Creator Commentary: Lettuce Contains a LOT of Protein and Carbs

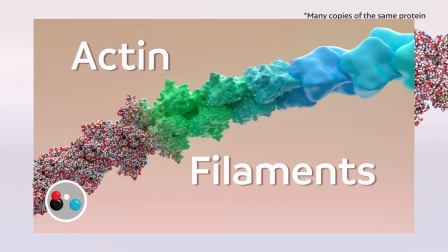(25:18)
I have a tutorial for making an actin filament um on this channel as well if you're interested in giving that a try that one's aimed at beginners to houdini if you've never tried houdini that's kind of a sort of an exploration of how houdini works and the ways that you can make cool
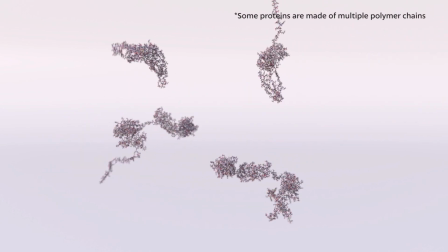(25:35)
things with it or a shape that is good at attaching to viruses
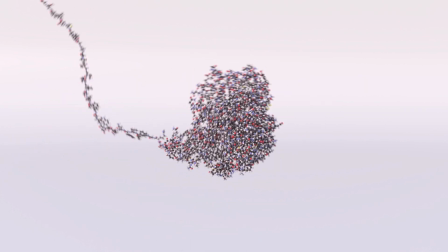(25:40)
or a shape that is good at breaking down other polymers into monomers
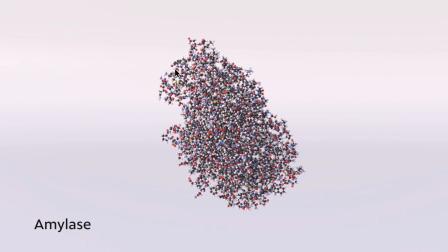(25:49)
so you can see like as an example there the c terminus the end of it just kind of like curls up into the the end of it as as opposed to like having to get inserted into the middle of the protein my process following the same idea as the biology and
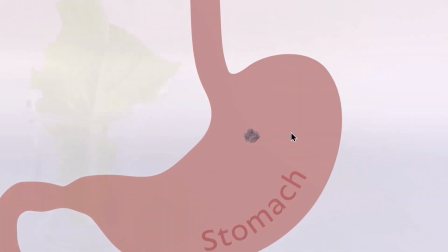(26:06)
then you end up with decent results that way you see when you eat protein it is worth saying like that's not how proteins fold that's not what protein folding actually would look like I mean for for many reasons but for the scope of this animation I think it demonstrates the two main ideas that I wanted to have
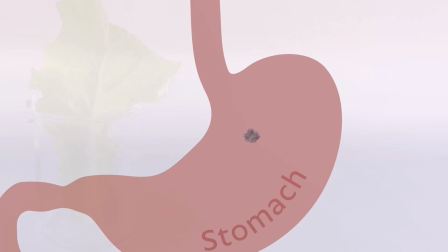(26:26)
for proteins which is that you have a linear sequence of amino acids and the specific sequence of amino acids and their inherent stickiness means that they twist and curl up into a very specific shape and that's essentially
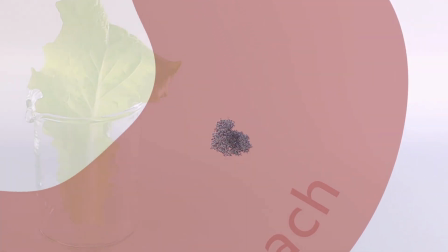(26:42)
defines protein in rich foods you get not only energy but also
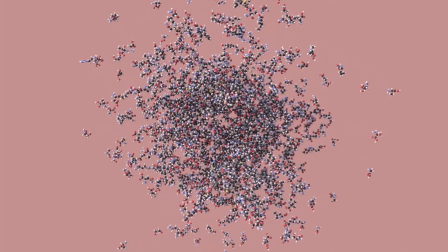(26:47)
the more like the sound effect here build your own proteins I
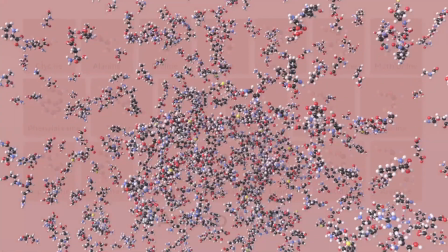(26:53)
think it was I didn't make it myself I got it from a library it's like champagne fizzing
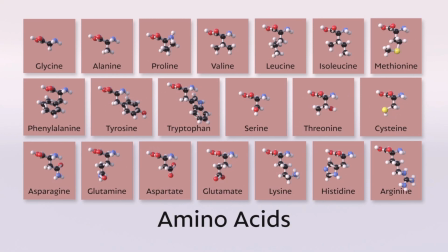(26:58)
or something like that but I think it works with 20 so that was another example of something breaking apart that's a forward simulation a lot easier to do than if those things got back together in that way different kinds of monomers,
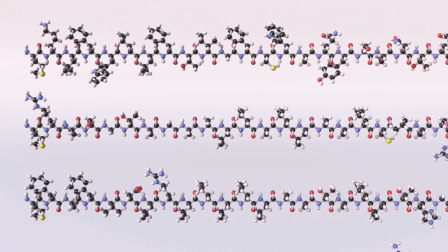(27:11) there are virtually unlimited possible sequences. You yourself can put together thousands upon thousands of different proteins.
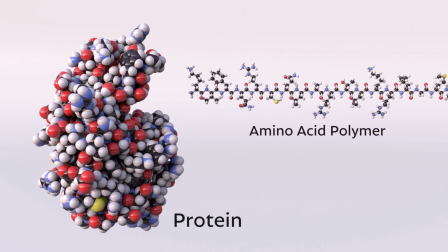(27:19)
So even though I'm saying thousands upon thousands, I think I had about 20 different sequences that I just looped, but you can't tell because it's all blurred.
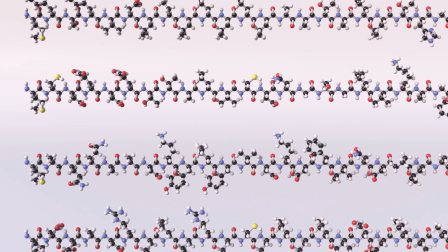(27:27)
There's some foley with like playing cards or something, I think.
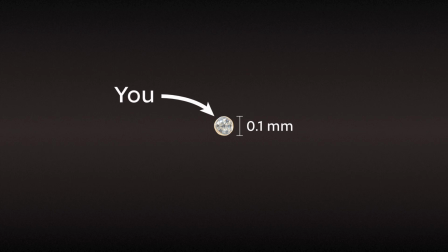(27:34) You don't remember it because you were only about a tenth of a millimeter tall.
So in this one I was trying to replicate some kind of early zygote. I think there's like four cells, no eight cells that are I don't know membrane. I was trying to create something that looked vaguely biological. I didn't spend a ton of time on that one.
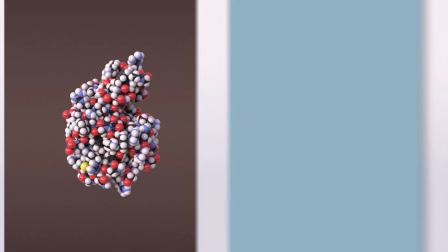(27:54) You arrived on the scene with a guidebook in the form of our next class of macromolecules.
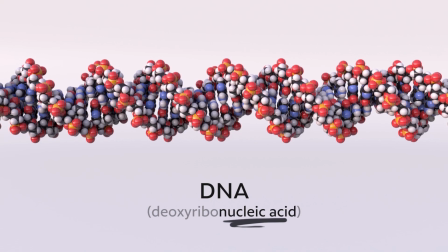(28:01) The guidebook I mentioned is better known as DNA. a beautiful molecule that is made of two polymer strands.
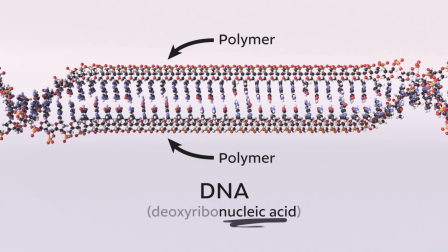(28:10)
So I spent a lot of time on this DNA rig. DNA is something that's probably going to show up in a lot of different videos, and I wanted something that was pretty robust, something that you could create a curve and just automatically generate any length of DNA with any sequence that you want. So this is a specific sequence, it's not just random nucleotides,
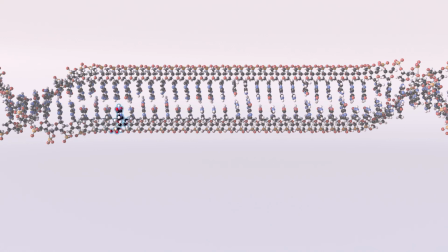(28:29)
and it automatically figures out what the pairing needs to be to generate in one section of a DNA strand, a complementary strand, the amino acid sequence for a protein.
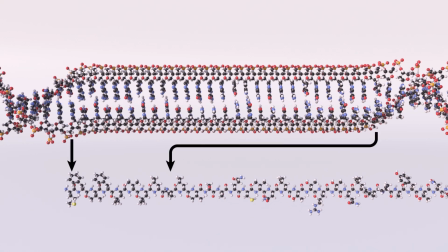(28:41) Exactly how a DNA sequence maps to a protein sequence is an elegant story that I'd love to tell in future videos.
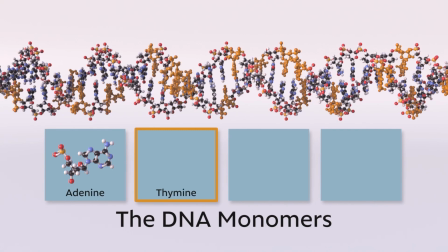(28:49) While proteins can be made of 20 different monomers, a polymer of nucleic acid...
Usually the coloring that you have for the base pairs is usually like red, green, yellow, blue.
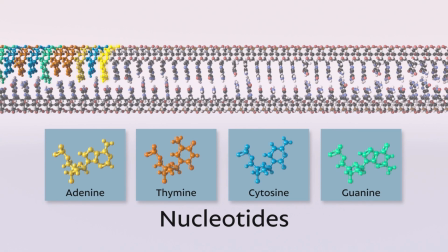(29:01)
That's pretty common. But what I wanted to do was create a color schema that made it very obvious that they were four different colors, four different monomers. But the pairing is very self-evident.
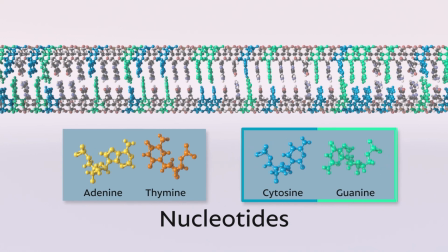(29:15)
So I have this blue-green and orange-yellow and they feel naturally paired visually,
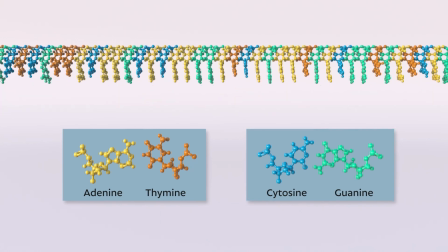(29:23)
I think, when you look at it in that way.